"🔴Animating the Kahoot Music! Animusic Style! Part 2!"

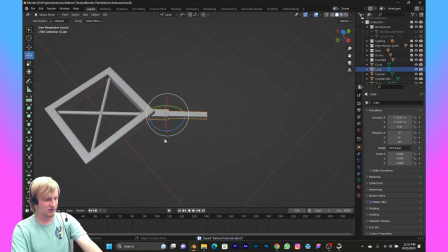53:44 I don't know. Well, it kind of just felt like using fancy architecture terms.
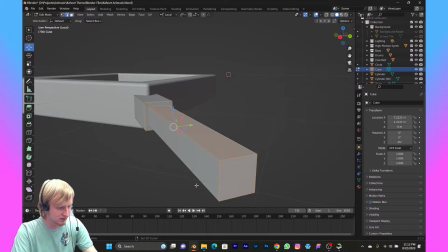53:52 Looking device. That will be our main base laser.
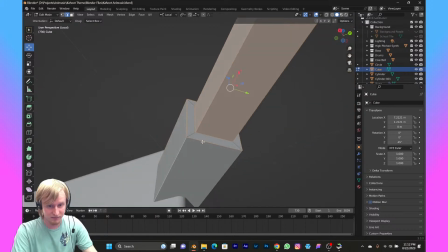53:57 So I'm going to use the bevel modifier this time, as was suggested in the chat,
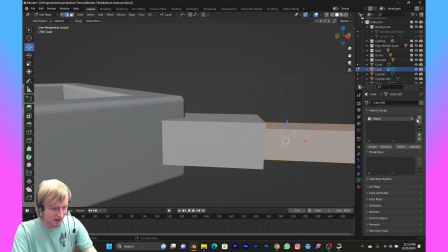54:04 just in case I need to reverse something. So what I have to do here is I have to add it to a vertex group, and then I have to go here, modifier,
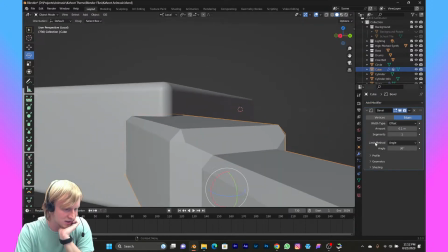54:12 bevel, and then you can see it's beveling in some unsavory places.
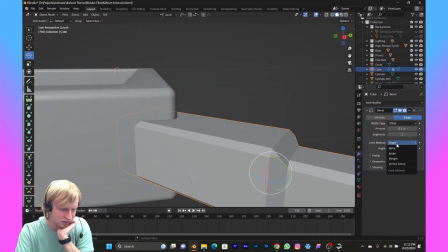54:16 So I just go to, there we go, limit method, vertex group. And then
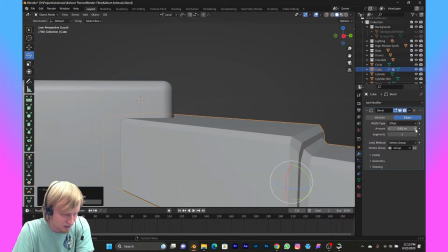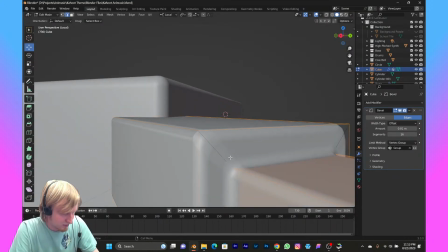54:35 add a ton of vertices. Why not? Well, I don't know why it's beveling on these corners. I don't want it to.
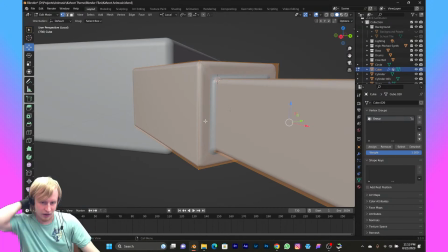54:42 Wait, I do know why. Okay, I have a question for you guys watching.
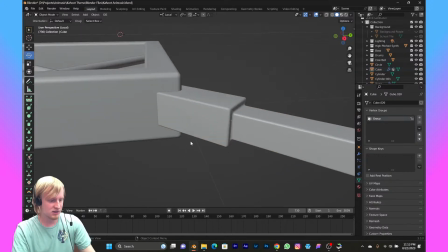54:48 The flat edges do look nice, but to make it more realistic, I do the
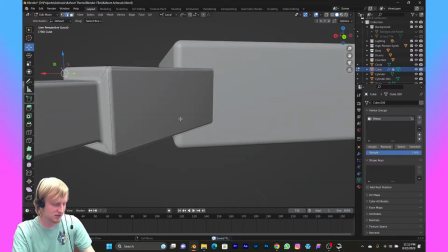54:56 beveled edges slightly.
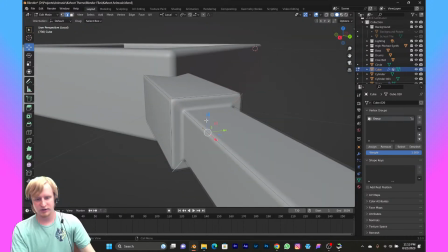54:57 Also to make it look a little bit more modern, because we were talking about this, I mean, you were there, yeah.
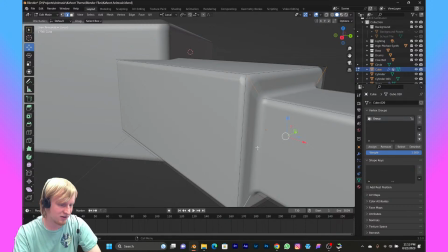55:08 Nothing in the real world was really sharp edges, but yeah, I agree they do look nice. I might make the bevel on this a lot more subtle.
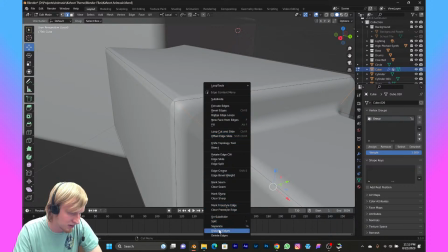55:15 I'm gonna try something real quick. This might be a bad idea or a good idea.
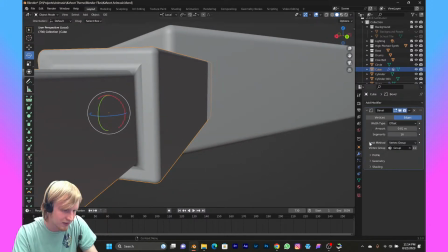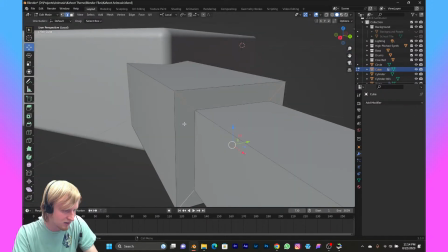55:25 Bad idea. Okay, bevel modifier is not doing something, or is doing something I don't want it to, so we're gonna just use bevel.
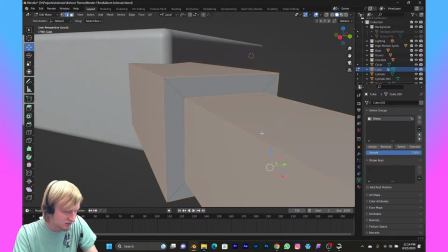55:34 Because I don't want these edges right here to be beveled.
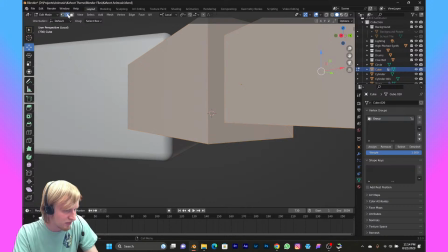55:38 And I can select it with edges, but with vertexes I have no way to say I don't want these.
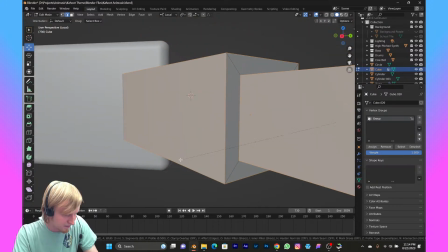55:44 And I don't know how to do that. So yeah, we're just going to do it like that. And then bevel it slightly.
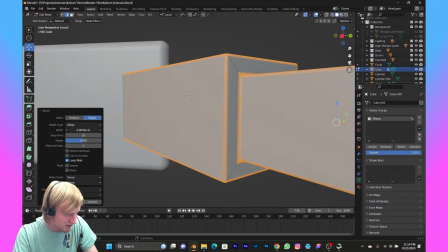55:52 We're going to keep it subtle.
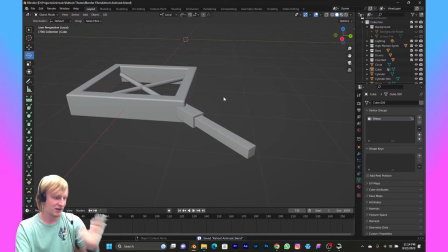55:58 There we go. So we still get that sharp edge look, flat edge look, but it's still beveled slightly to keep it realistic.
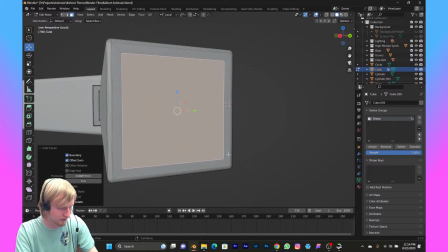56:08 And then I'm going to inset it like a cannon.
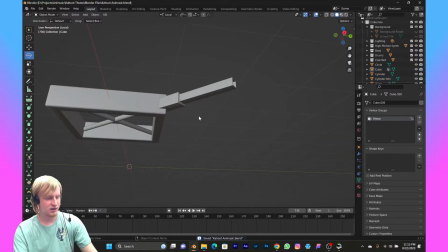56:19 And that's what'll make our lasers. But we're not done, of course.
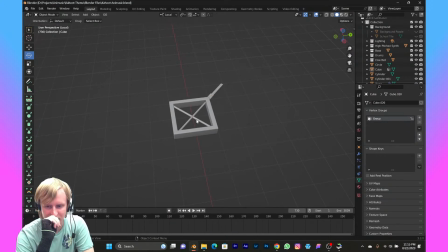56:26 iOS doesn't allow third-party downloads. Yeah, Blender wouldn't work anyway on iPad at least. Yeah.
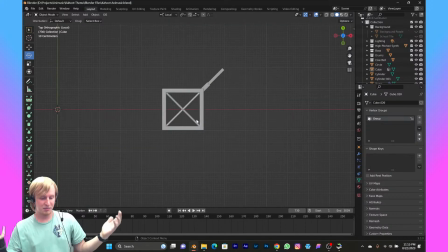56:31 And I mean, yeah, just because you need a keyboard and mouse, I don't think it would work.
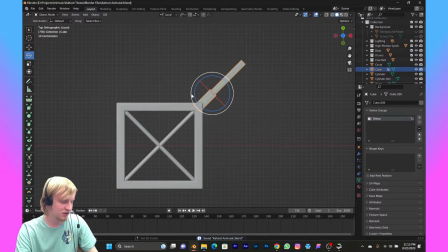56:36 That would be cool though. Mobile Blender. Be interesting. All right, we're gonna make a swirly cable.
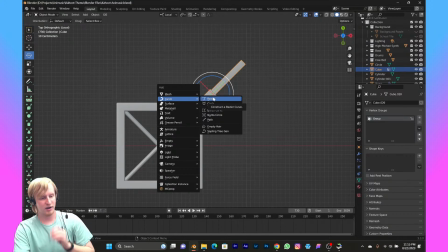56:44 I think there's probably infinitely better ways to make cables than what I'm going to do,
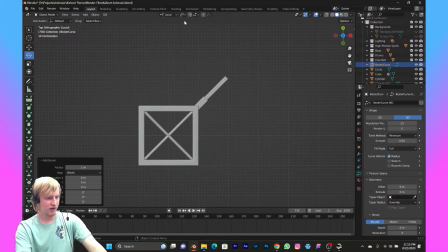56:49 but I don't know them, so we're just gonna do it the only way I know.
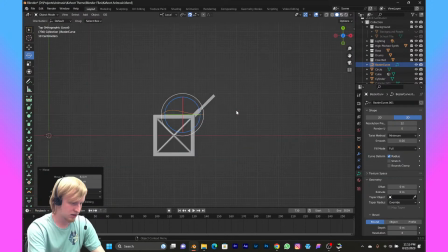56:54 I have not done a lot with geometry nodes. That makes me a criminal. I need to do some stuff with geometry nodes.
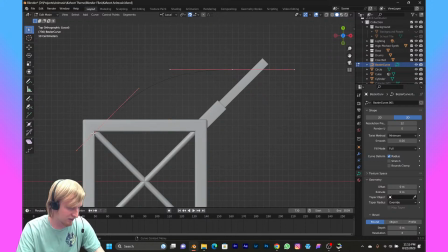57:01 I have not.
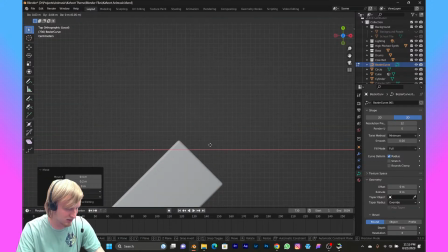57:06 Alright, so I want this cable to start here and end here.
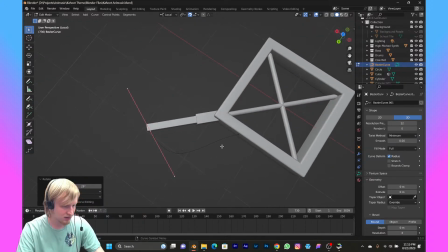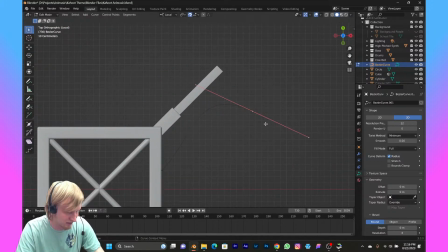57:16 Actually, wait, that's kind of supposed to be the top, so it's going to be flipped. There we go.
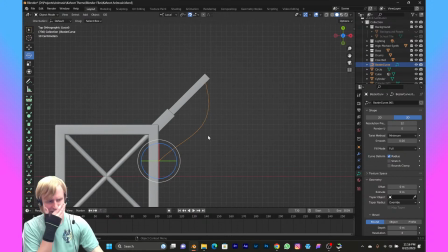57:22 Start here, end here. Kind of like it supplies fuel to it, I guess.
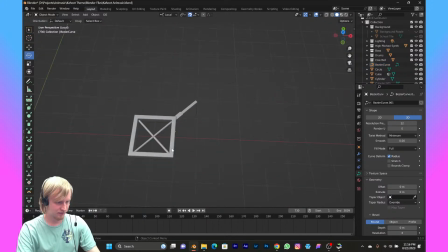57:31 I don't know. Who knows what it does?
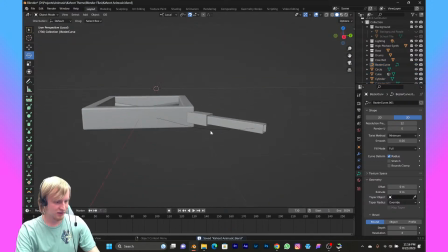57:36 It's part of the fun of the Animusic is, it's good to add these kind of details, but they don't have to really make sense.